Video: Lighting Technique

The first step of lighting we are going to do is the three point lighting system. Now that we have mastered the three point lighting system, we are going to do a quick demonstration of how it works. So I am going to ask a friend to turn on the key light.
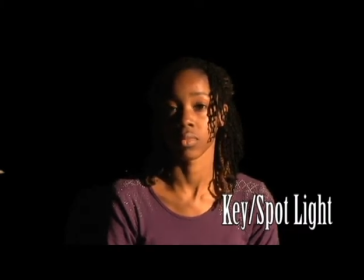In a typical interview setting, the key light is what gives the interviewer
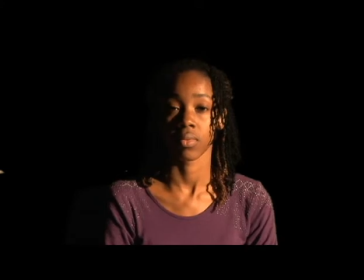or interviewee the shape of their face and it is what establishes the subject. Now, in a moment, we are going to turn on the fill light.
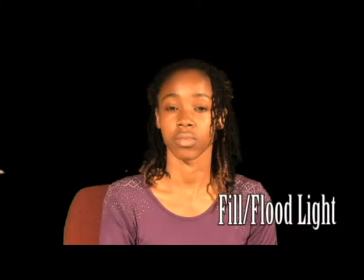The fill light emotes of the shadows on the other side of the subject's face The key light and fill light looks perfect here But
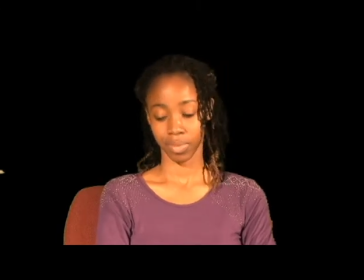nevertheless she is attached to the background So in a second I will turn on the backlight and separate her from her background
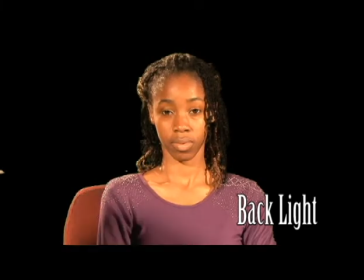which will complete the three point lighting and let me have a look at it now yes
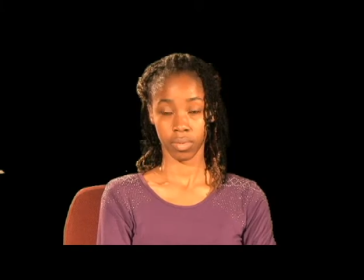so she's fully separated from the background other stuff we could do is we could light the background but today we're just gonna do three point lighting okay and I could do some more demonstration to give different
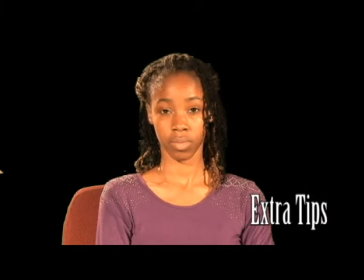effects like i'm going to turn off the fill light and you'll see that
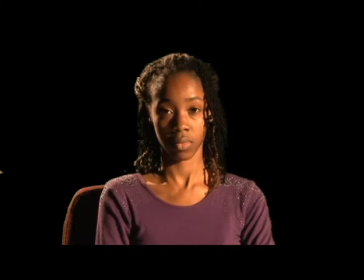one side of her face is dark but nevertheless she's separated from the background it can you can use it interchangeably to get special effects and we're going to
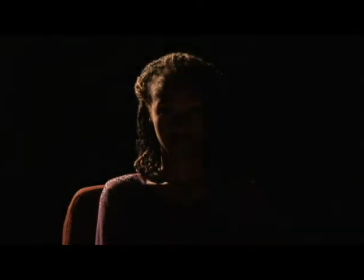turn off the key light and then you'll see her she she's almost looking like a silhouette but we can't see a part of her face okay so next we're going to do the silhouette lighting this technique is used to hide the subjects face or the subject it focuses on light in the background so that you still have some light that the camera can pick up but you can recognize who is in the before who is the subject. Alright, here we are going to do some silhouettes.
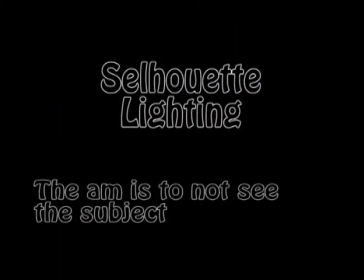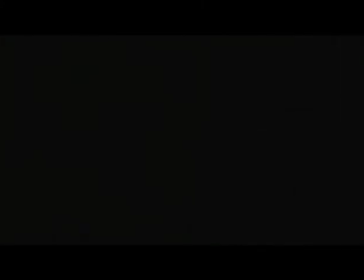Ok, so now we have no lights on. And as I said we are going to do the silhouette lighting. So I ask for the right light to turn on onto the background set.
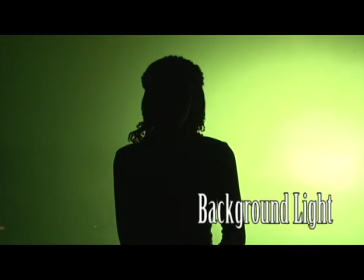And then I'll go myself and turn on the left light onto the background.
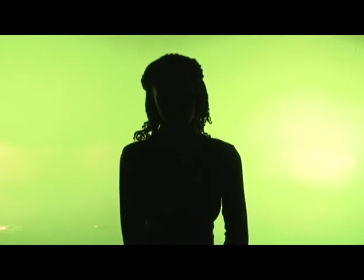As I said before this lighting is used to hide the subject's face or if for example a person being raped or being
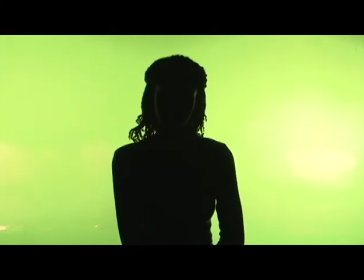pedophile and you don't want to show their face
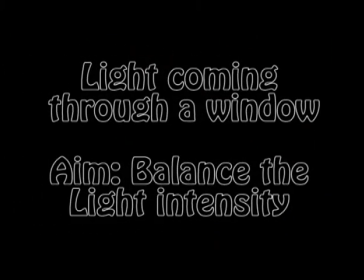this is what I'm about to do is lighting an individual through one through a single window with a single light
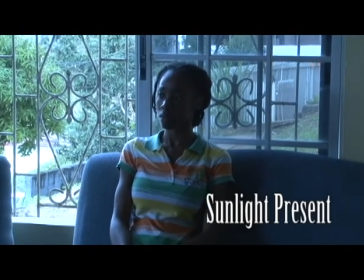Now, currently, as you can see, she is not properly lit. Now you can see the difference.
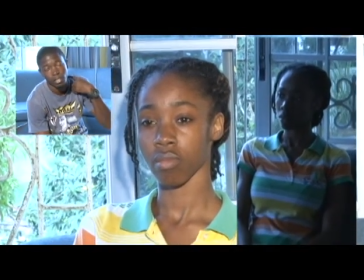She had fill lights on her and she also had back light coming from outside.
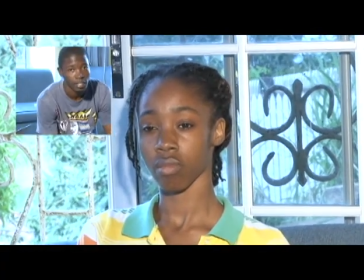And the signal light that we took here, we used it as a key light. That's it for this tutorial. You can check me out for the future.
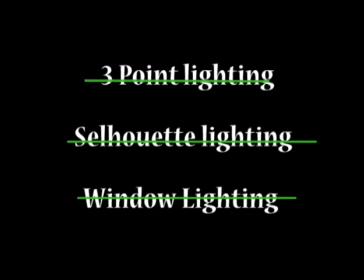Oh, oh, oh, oh, oh, oh, oh.